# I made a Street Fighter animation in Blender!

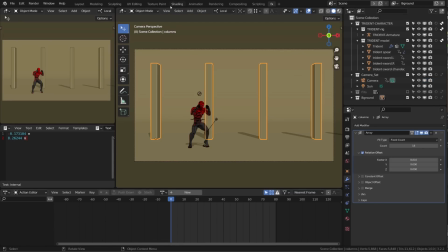For the columns, I used a simple stretched cube and added to it an array modifier. Even though it wasn't the main purpose, for composition's sake, I tried to symmetrize my columned position. To match first and last frame, I must say I did it a bit the sloppy way.
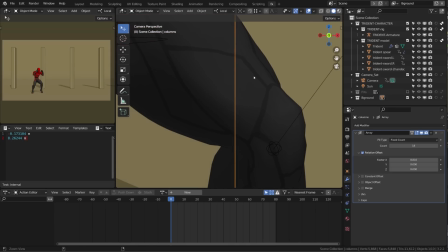I zoomed a lot on my character and find a point of reference. On the foot, for example, here the ankle is perfect.
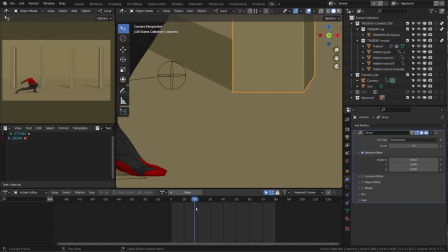Go to the final pose and then I adjust the factor value of the array so that it matches more or less the same position.
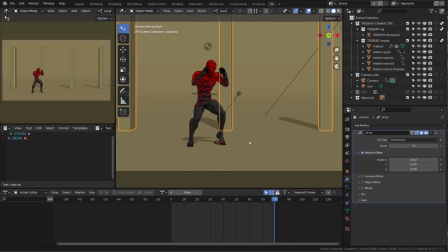I believe it matches with maybe 1 pixel of threshold. The ground and background are pretty simple.
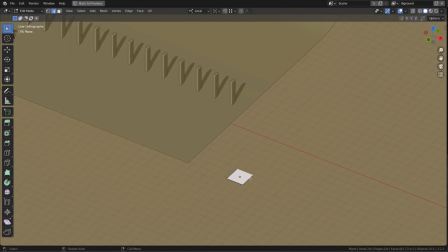It's a single mesh, a simple plane. I just extruded one of the edges and then beveled it with several cuts.
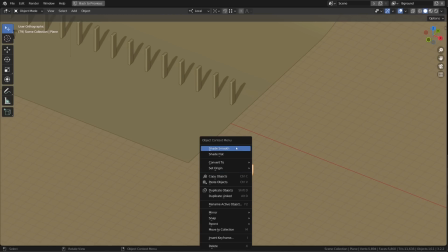From there you can go back in object mode, right click on it and shade it smooth. Then I just scaled it to match my scene.
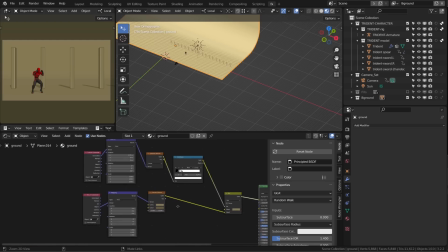The material setup is super simple. It's a principal BSDF with a pretty high roughness value.
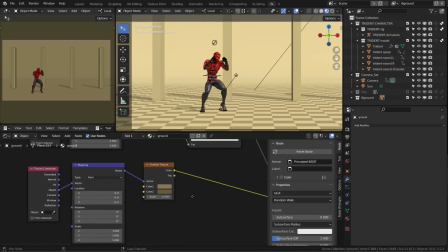And for the color, it's a checker texture mixed with a gradient texture.
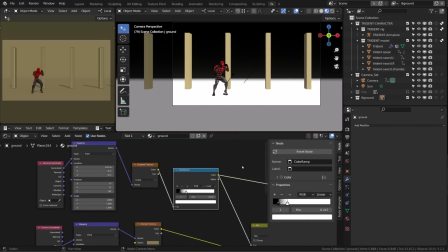This way I can have the background fading into infinity. Here is the whole node setup if you want to reproduce it.
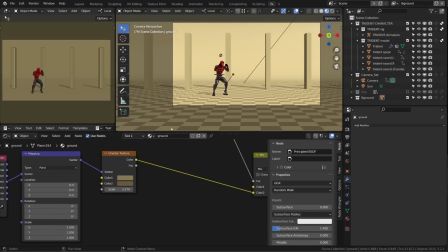To make it match on first and last frame, I use the same method as for the columns,
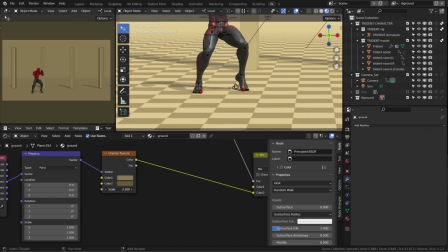just playing with the scale and compare first and last frame.
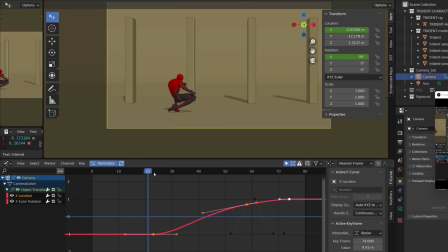Super sloppy, but it works. The camera work was pretty simple since I had to work only on 2 channels. To make it look natural, just make sure that you don't anticipate your character motion. The camera starts to pan a little after the character started to move, and it's settled after the character.
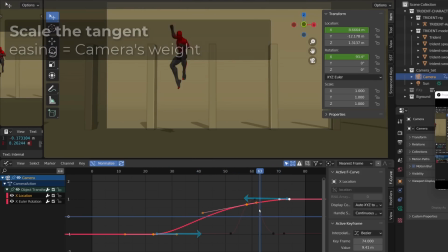I use a pretty strong easing so that we feel weight in the camera. The X rotation channel allowed me to track the character in the air.
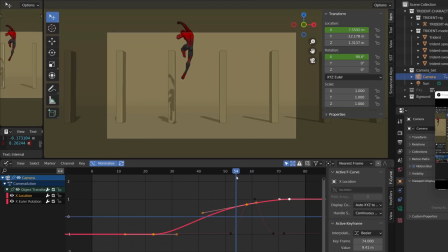Again, the camera is slightly delayed compared to the character, so it's fine to have him out of frame for a couple of frames. But when he lands, it's important to frame the foot, because it's an important visual landmark.
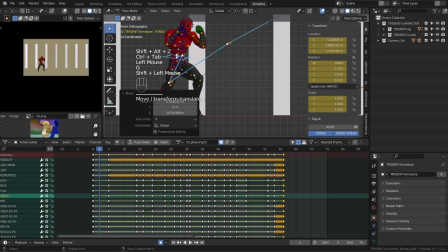The goal of this exercise and its complexity is to make you work the in-betweens.
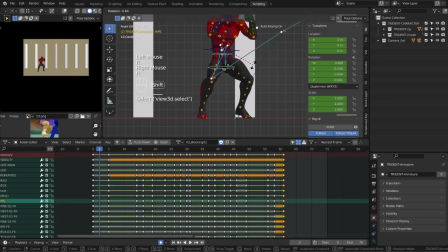The sprite animation has its limitation. It has very few frames, so we need to know what happened in between.
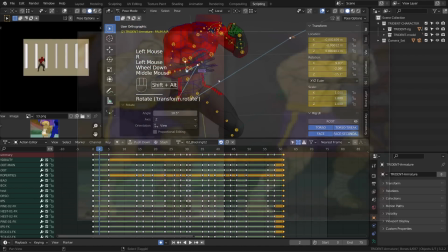And this is the moment you can make creative choices. How do I get from this idle pose to this channeling pose?
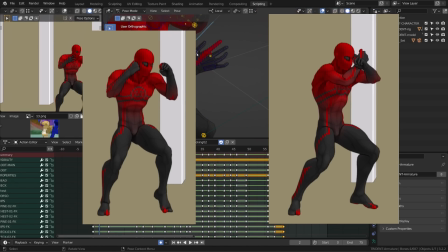Here is my version of those poses, and the two poses I built in between to show the character gathering energy.
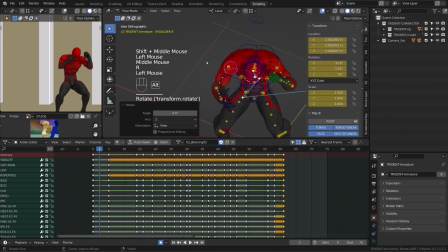The idea is to fill those blank areas with some details that won't change the nature or the feeling of the animation.
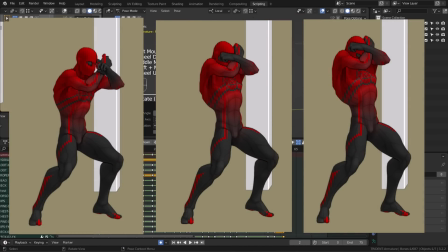Then I created a moving hole for the channeling section of the animation. We do recognize the original pose, but I'm pushing it further.
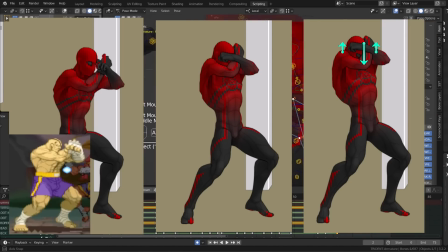I'm pushing the head down, the shoulders up, and I'm filling the lungs.
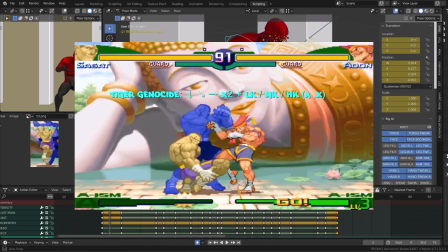One of the trickiest parts of the animation is the moment he switches from the channeling pose to the knee pose.
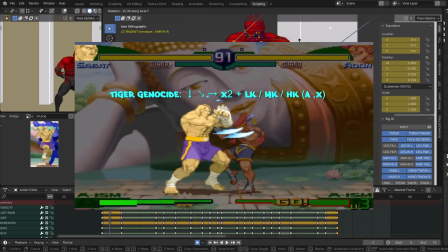There is absolutely no in-between.
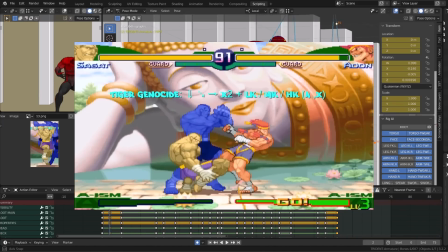So my idea was to transition from the channeling pose to a quick anticipation or
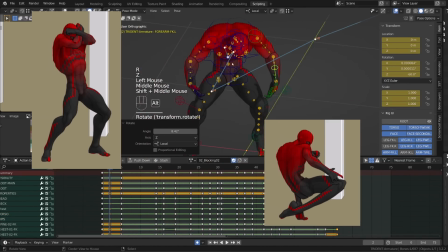micro-anticipation and then throw the knee. All of this achieved through few poses.
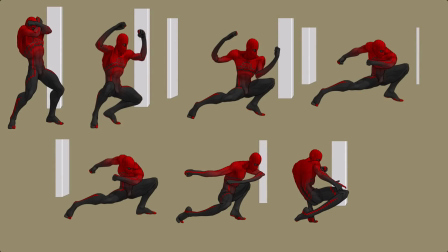So to keep it smooth, I had to use a lot of smears.
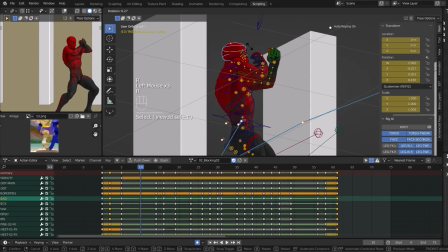When you know that you will have a super contrasted posing in very few frames or in a very short timing,
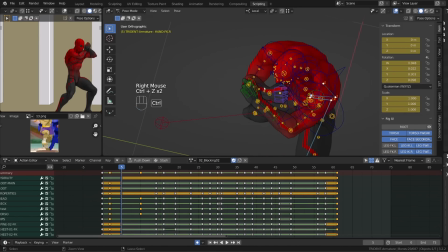this is where you should block on once and create your smears.
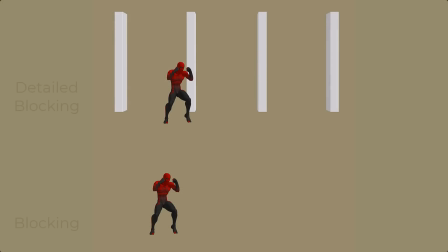Basically, it's like you're polishing your animation during the blocking stage. It doesn't mean you won't rework it in Spline,
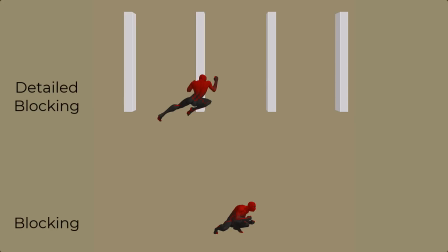but what you should understand is that using the graph editor won't help you guess the motion.
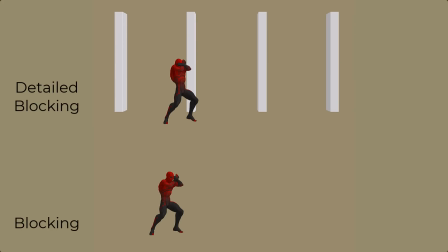So you basically have to craft each poses frame by frame. Once you feel the whole animation reads well without splining, you can switch to Spline.
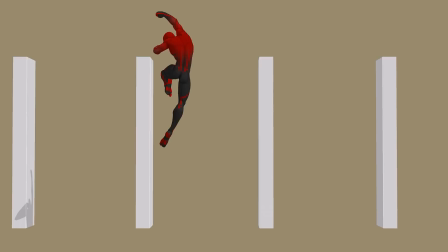And this is what my animation looked like before I jumped into Spline.